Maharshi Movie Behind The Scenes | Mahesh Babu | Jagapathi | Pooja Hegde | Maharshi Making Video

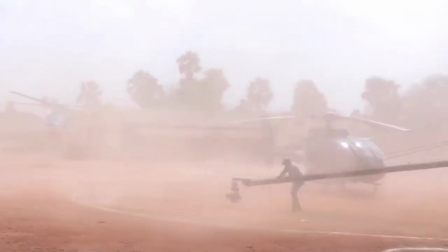सुपरस्टार महेश बाबू की मूवी महारिषि के बिहाइंड द सीन और
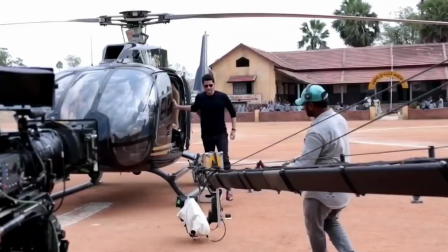इस मूवी से जुड़े कुछ इंटरेस्टिंग फैक्ट्स आपके लिए लेकर आया हूँ।
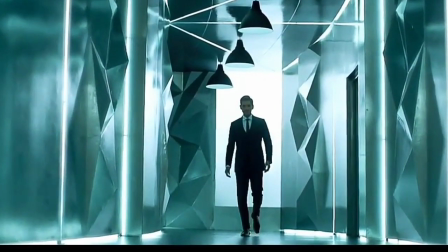हेलो गाइज, मेरा नाम है आदित्य एंड स्वागत करता हूँ आपका माय ट्रेंड्स में।
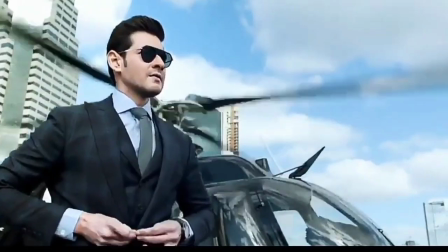महारिषि मूवी का यह लोकेशन अमेरिका की है।
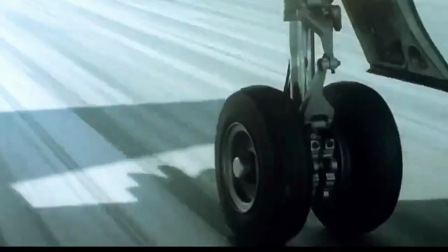मूवी में कुछ आपको ऐसा सीन दिखाया जाएगा, ऋषि यानी महेश बाबू ओरिजिन कंपनी में जॉब करने जाते हैं।
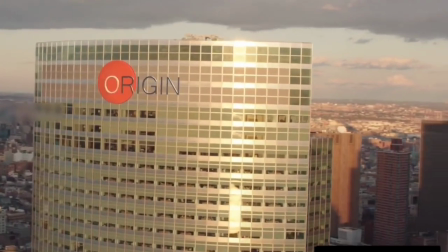यह उसी समय का BTS है। यह बिल्डिंग रियल है बट आपको यहाँ कुछ विजुअल इफेक्ट्स दिखाई देंगे।
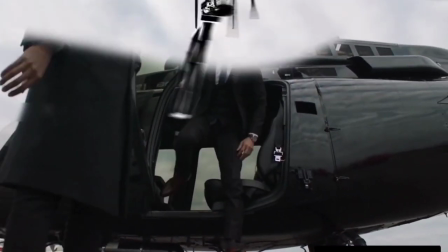मूवी को रियलिस्टिक टच देने के लिए ओरिजिनल हेलीकॉप्टर मंगवाए गए थे।
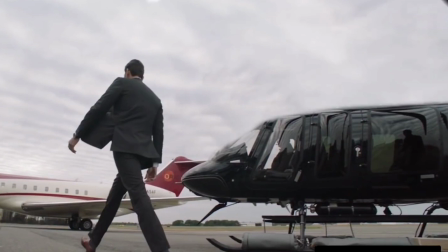हेलीकॉप्टर के विंग्स चलाए नहीं गए थे क्योंकि इससे शूटिंग अच्छे से नहीं हो पाती,
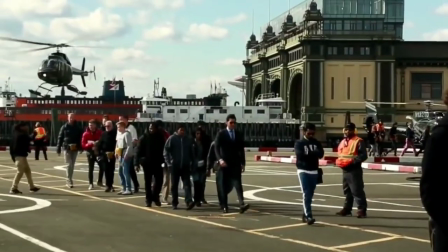लेकिन बाद में VFX के जरिए इसे चलते हुए दिखाया गया था ताकि मूवी को रियल टच मिले।
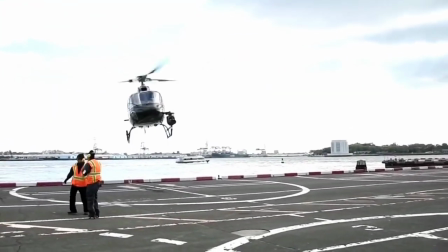ऐसा इसलिए किया जाता है जिससे आराम से शूटिंग हो जाए और रियलिस्टिक भी लगे।
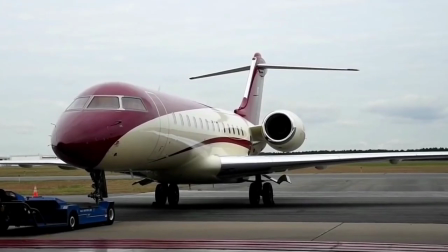आप यह लोकेशन देखो, मूवी में प्राइवेट जेट दिखाया तो गया है एंड यह रियल भी है,
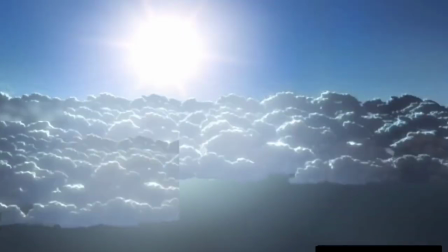बट प्लेन के उड़ते हुए सीन को शूट करने के लिए उस प्लेन पर कैमरे नहीं लगाए गए थे क्योंकि ऐसा करना संभव भी नहीं है।
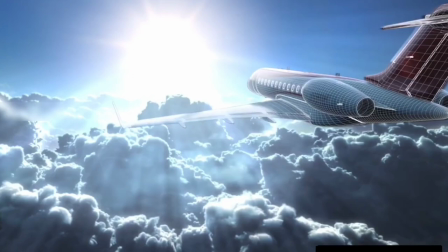इसीलिए खड़ी प्लेन पर मूवी की शूटिंग कर ली गई थी और उड़ते हुए एरोप्लेन
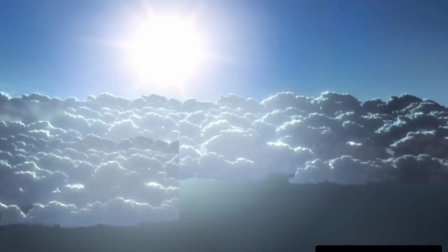को CGI यानी कंप्यूटर जनरेटेड इमेज के माध्यम से तैयार किया गया,
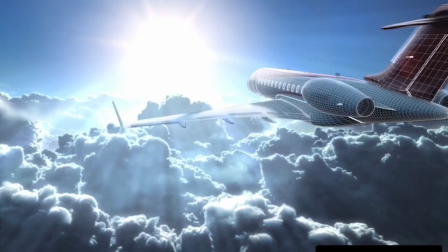जो कुछ आपको मूवी में ऐसा दिखेगा। यह लोकेशन अमेरिका की है।
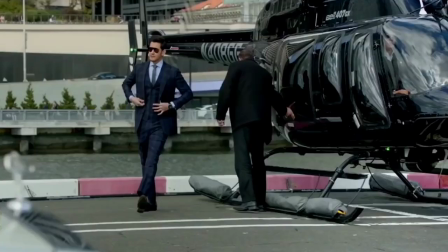यह उस समय शूट किया गया था जब महेश बाबू को ओरिजिन कंपनी में CEO का पोस्ट मिलता है।
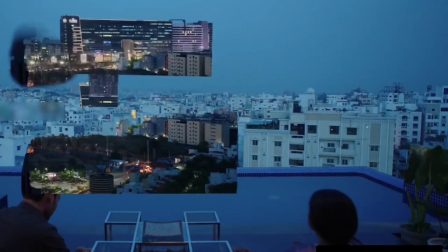यह सीन इंडिया में ही शूट की गई थी जब महेश बाबू अपनी माँ से बातें कर रहे होते हैं,
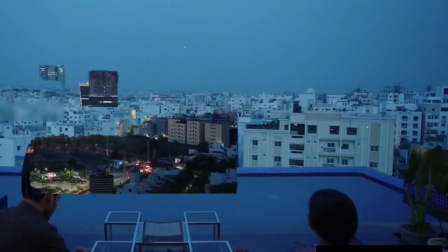लेकिन बैकग्राउंड में हमें न्यूयॉर्क दिखाई देता है जिससे लोकेशन न्यूयॉर्क का लग सके। यह लोकेशन ग्रीन बैकग्राउंड में शूट किया गया था एंड यह इंडिया में तो ऑब्वियसली शूट ही किया गया।
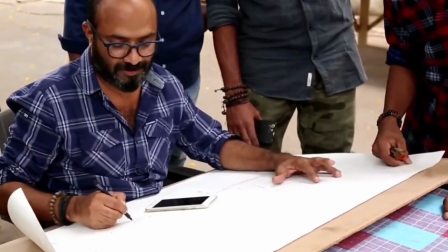महर्षि मूवी का मेन शूटिंग लोकेशन रामावरम विलेज है, जो असल में एग्जिस्ट ही नहीं करती इस दुनिया में।
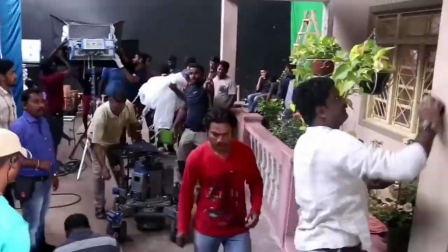दरअसल मूवी में दिखाने के लिए फिल्म मेकर्स ने इस शूटिंग लोकेशन यानी इस गांव को तैयार किया था,
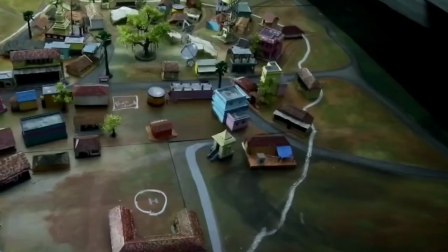जो कि आपको रमोजी फिल्म सिटी के अंदर मिल जाएगी। आपको बता दें कि रमोजी फिल्म सिटी हैदराबाद में है।
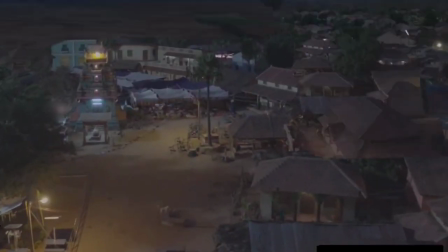सैकड़ों एकड़ में फैला यह फिल्म सिटी मुंबई के फिल्म सिटी को टक्कर देती है एंड यही साउथ की बड़ी बड़ी फिल्में भी शूट हुई है।
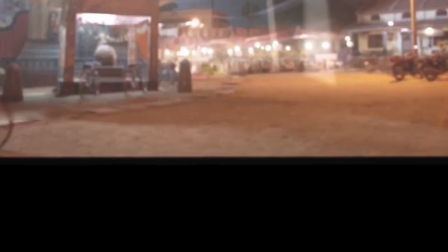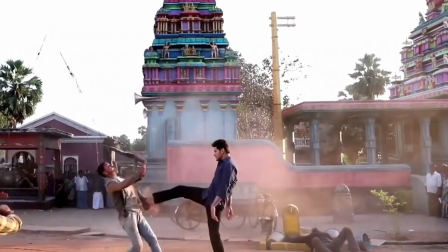रामावरम विलेज को कुछ इस तरह से तैयार किया गया है और यहाँ आप देख रहे हो कि यहाँ पे कुछ
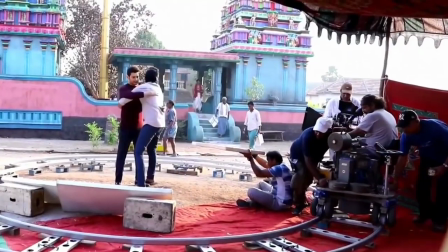VFX भी यूज किए गए ताकि विलेज को डेंस दिखाया जा सके।
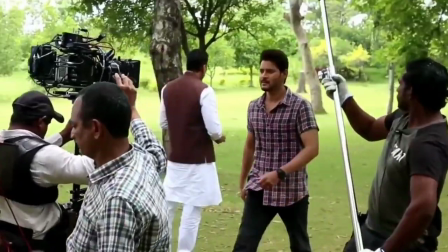महर्षि मूवी 2019 को रिलीज हुई थी, जो तेलुगु भाषा में बनी है।
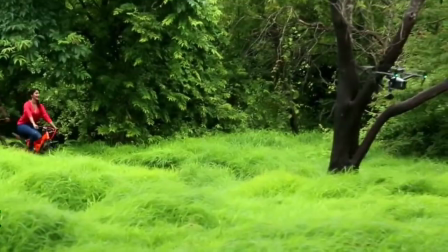इस फिल्म का स्पॉइलर मैं नहीं बनूंगा बिकॉज इसके हिंदी वर्जन पर काम चल रहा है,
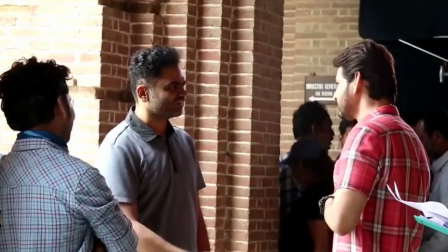जो इसी ईयर आपको देखने को मिल जाएगी।
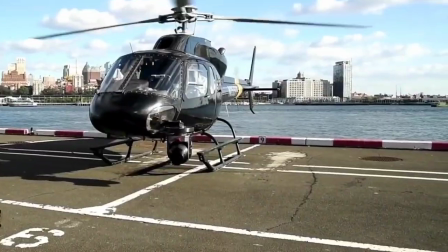वामिसी पैडी पल्ली साहब का बेहतरीन निर्देशक है इस मूवी में और DSP साहब का म्यूजिक
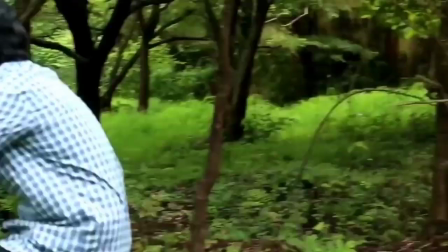एंड पूजा हेगड़े और महेश बाबू की बेहतरीन लव स्टोरी मूवी में आपको देखने को मिलेगी।
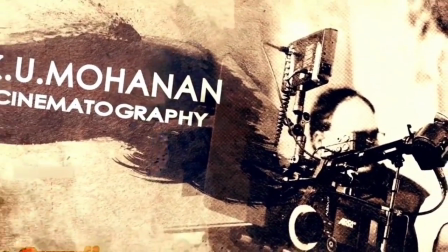KU मोहनन ने महर्षि मूवी की सिनेमेटोग्राफी की है एंड उनका जो वर्क है वह काफ़ी कमाल का है।
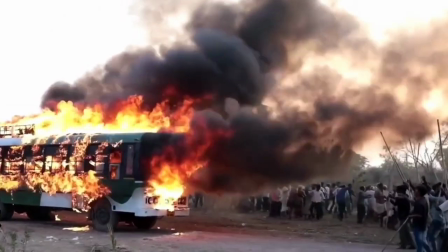इस मूवी को देखने पर आपको वाकई उनका रियल टच देखने को मिलेगा इसमें।
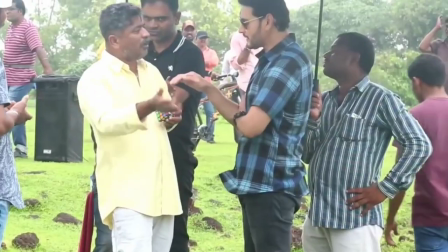मूवी में कॉलेज का सीन भी दिखाया गया है जहां पूजा हेगड़े और महेश बाबू की लव स्टोरी दिखती है।
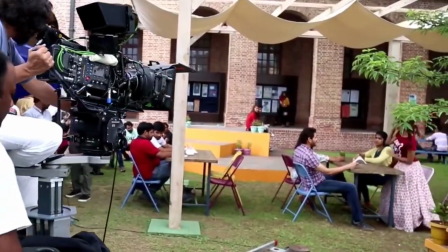यह लोकेशन फॉरेस्ट रिसर्च इंस्टीट्यूट इन हैदराबाद कॉलेज में शूट किया गया था, जो कि देहरादून में है।
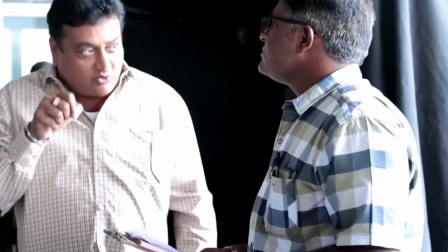इस कॉलेज में और भी कई फिल्मों की शूटिंग हो चुकी है जिसमें एक नाम स्टूडेंट ऑफ द ईयर का भी है।
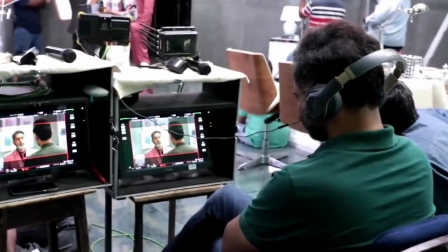पहली वाली स्टूडेंट ऑफ द ईयर की मैं बात कर रहा हूँ जिसमें वरुण धवन है।